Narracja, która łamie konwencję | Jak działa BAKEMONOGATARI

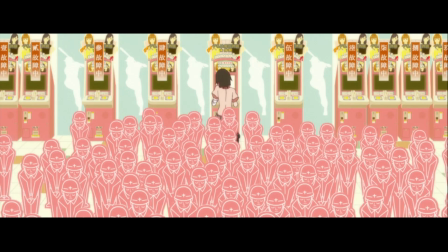[12:39]
Mamy ludzi, którzy są przedstawieni jako klocki do mina.
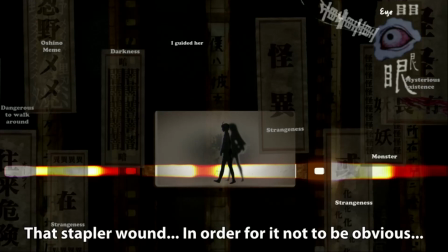[12:44]
Mamy mnóstwo zabaw ze słowem, nie tylko tym wypowiadanym przez bohaterów,
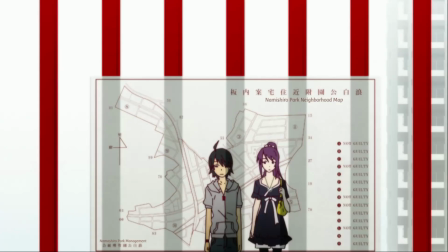[12:50]
ale też tym znajdującym się na tłach.
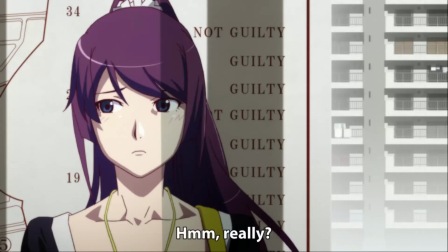[12:55]
Napisy na mapie korespondują z tym, nad czym zastanawia się Senjogahara.
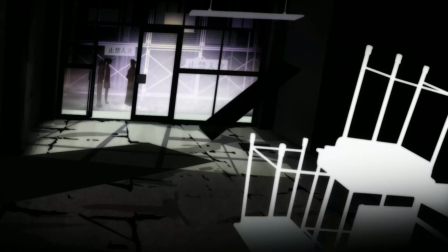[13:01]
Jest również dużo zabawy z głosem, poprzez akcentowanie niektórych słów, które wypowiadają bohaterowie.
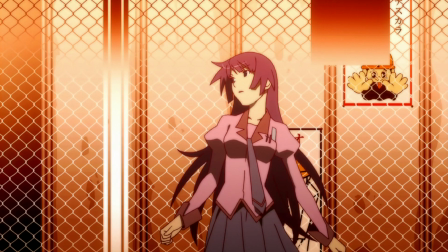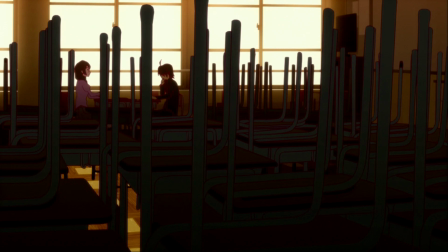[13:15]
Poprzez rozgraniczenie tego, co Araragi myśli, a tego, co faktycznie wypowiada.
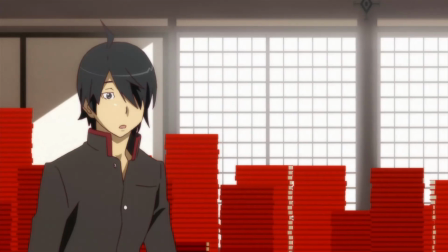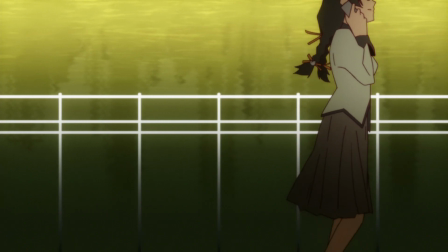[13:31]
Poprzez rozmowę telefoniczną, w której słyszymy tylko jedną stronę.
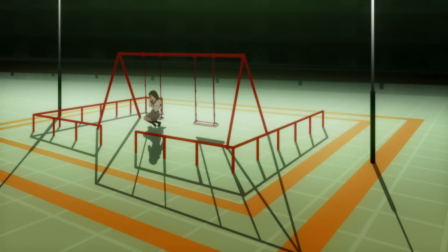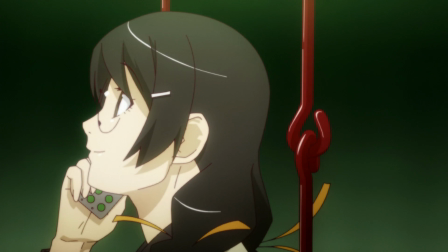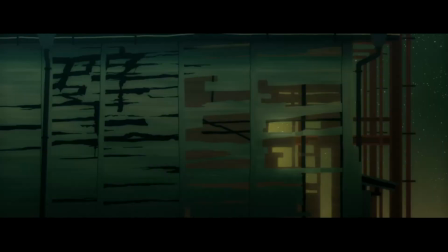[13:49]
Pokazywanie tylko przez moment odgłosów otoczenia, bo tak samo jak w przypadku chwilowego pokazywania fragmentu otoczenia,
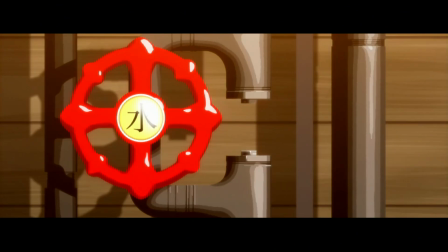[13:58]
tyle wystarczy, żeby widz zorientował się w sytuacji.
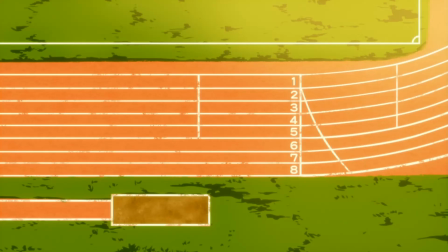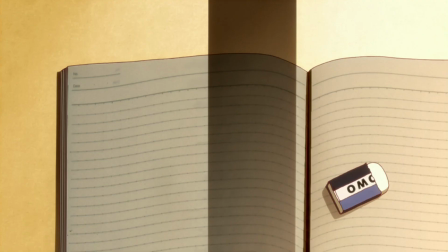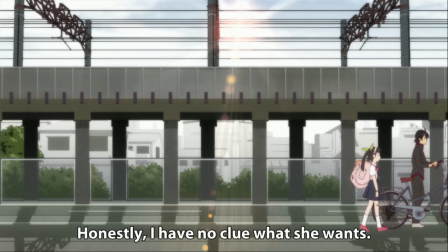[14:15]
Ważne jest także rytmy sceny, nadawane przez cięcia, zgodne z rytmem muzyki, jaką słyszymy w tle.
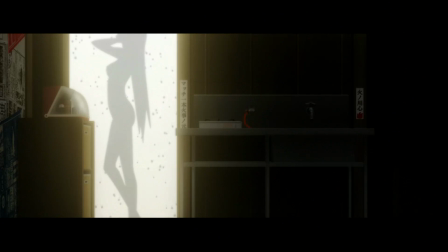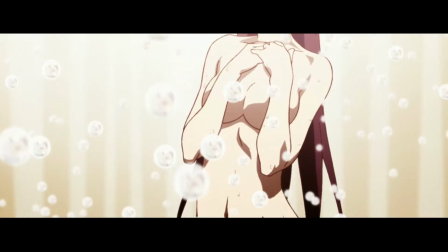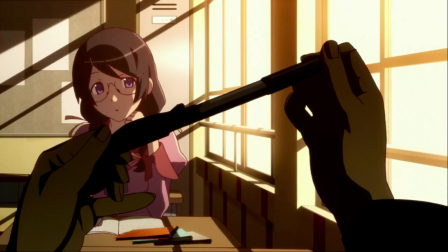[14:36]
Bakemonogatari
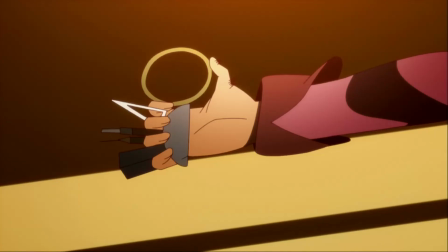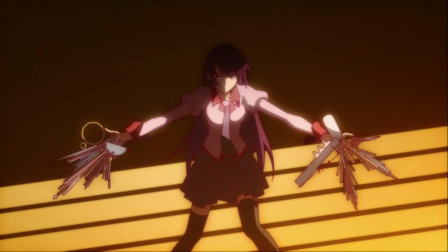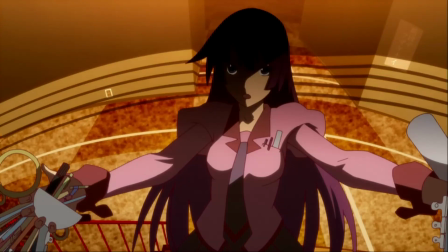[14:55]
że Senjogahara trzyma zszywacze.
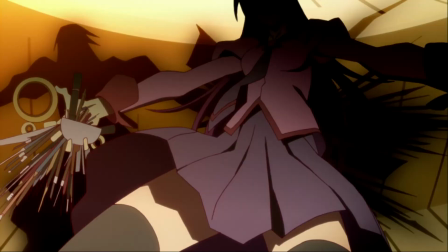[14:58]
Wyolbrzymienie polega na ich niesamowitej ilości i przedstawienie ich jako niesamowicie niebezpiecznej broni.
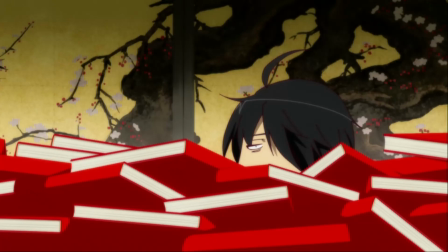[15:07]
Faktem jest, że Kanbaru ma w pokoju sporo książek. Wyolbrzymieniem jest ich ilość.
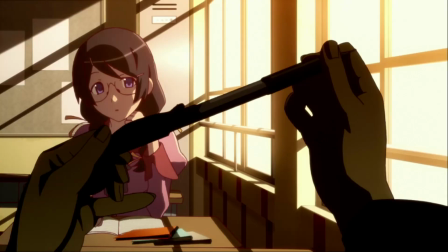[15:14]
Hiperbolizacja rzeczywistości bierze się z tego, że wszystko co oglądamy zostaje przetworzone przez umysł Araragiego.
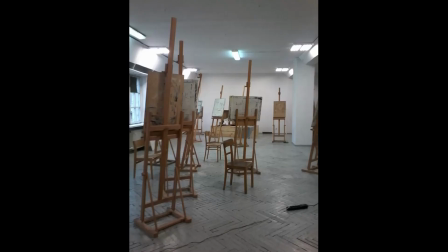[15:22]
Każdy człowiek na świecie inaczej odbiera świat, zwraca uwagę na inne rzeczy,
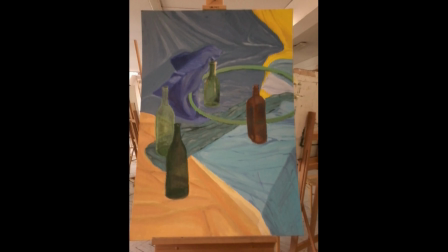[15:29]
nie jest w stanie zapamiętać wszystkiego dokładnie, pamięta tylko najważniejsze elementy,
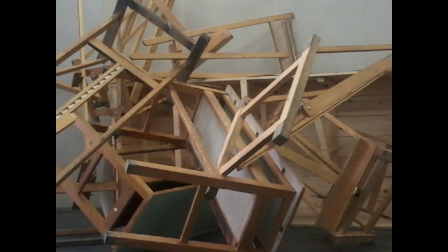[15:35]
które w jego pamięci urastają do niebotycznych rozmiarów.
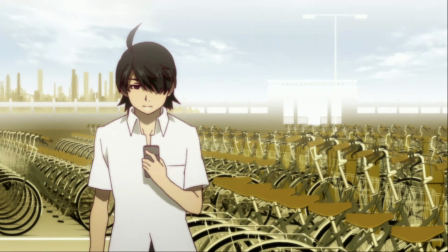[15:39]
Pamięć Araragiego działa tak, że zapamiętuje jedną rzecz, a następnie wypełnia nią resztę przestrzeni.
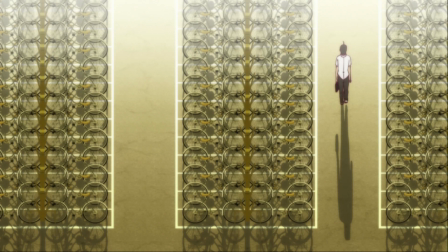[15:48]
Stąd parking dla rowerów wypełniony jest po brzegi jednym modelem roweru.
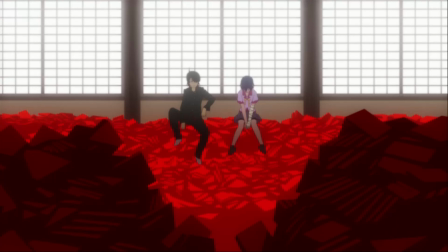[15:53]
Elewacje budynków to jeden powtarzalny motyw. Wszystkie książki Kambaru to kopia jednej czerwonej książki.
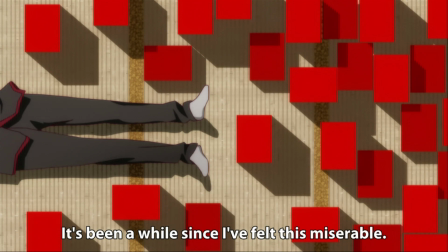[16:01]
Dla Araragiego ważne jest wrażenie, jakie pozostawia po sobie dane miejsce, dane zdarzenie.
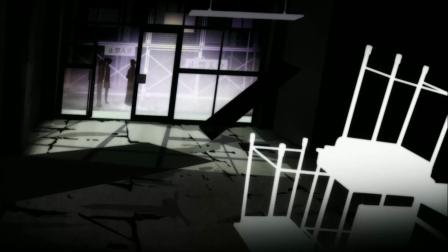[16:09]
Jeśli Araragi o czymś nie pamięta, to i my nie będziemy o tym wiedzieć.
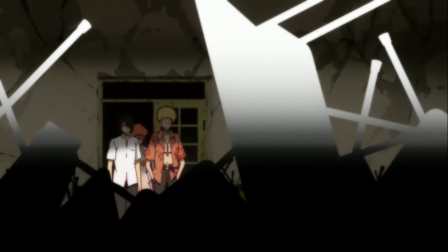[16:14]
Stąd białe, puste elementy na tłach, których kształt tylko sugeruje nam,
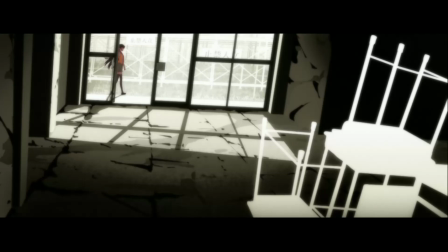[16:20]
że to krzesło, albo kran, albo bambus.
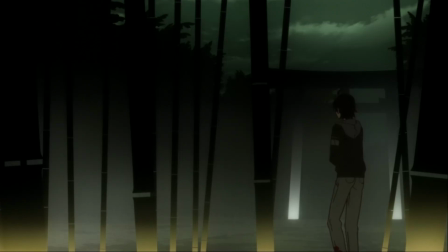[16:24]
To logika podpowiada Araragiemu, że te elementy mogły się tam znajdować, chociaż ich nie pamięta.
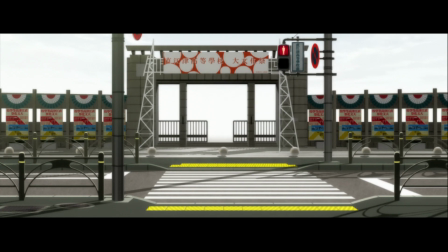[16:32]
Elementem, który dla Araragiego zdaje się być najważniejszy, jest kolor.
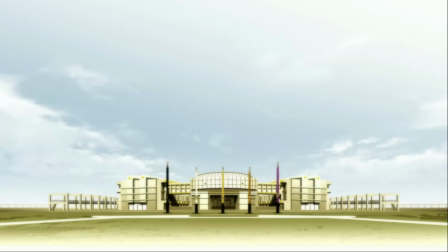[16:38]
Wszystkie przedmioty mają bardzo proste kolory, a najciekawsze jest to, że one się czasem zmieniają.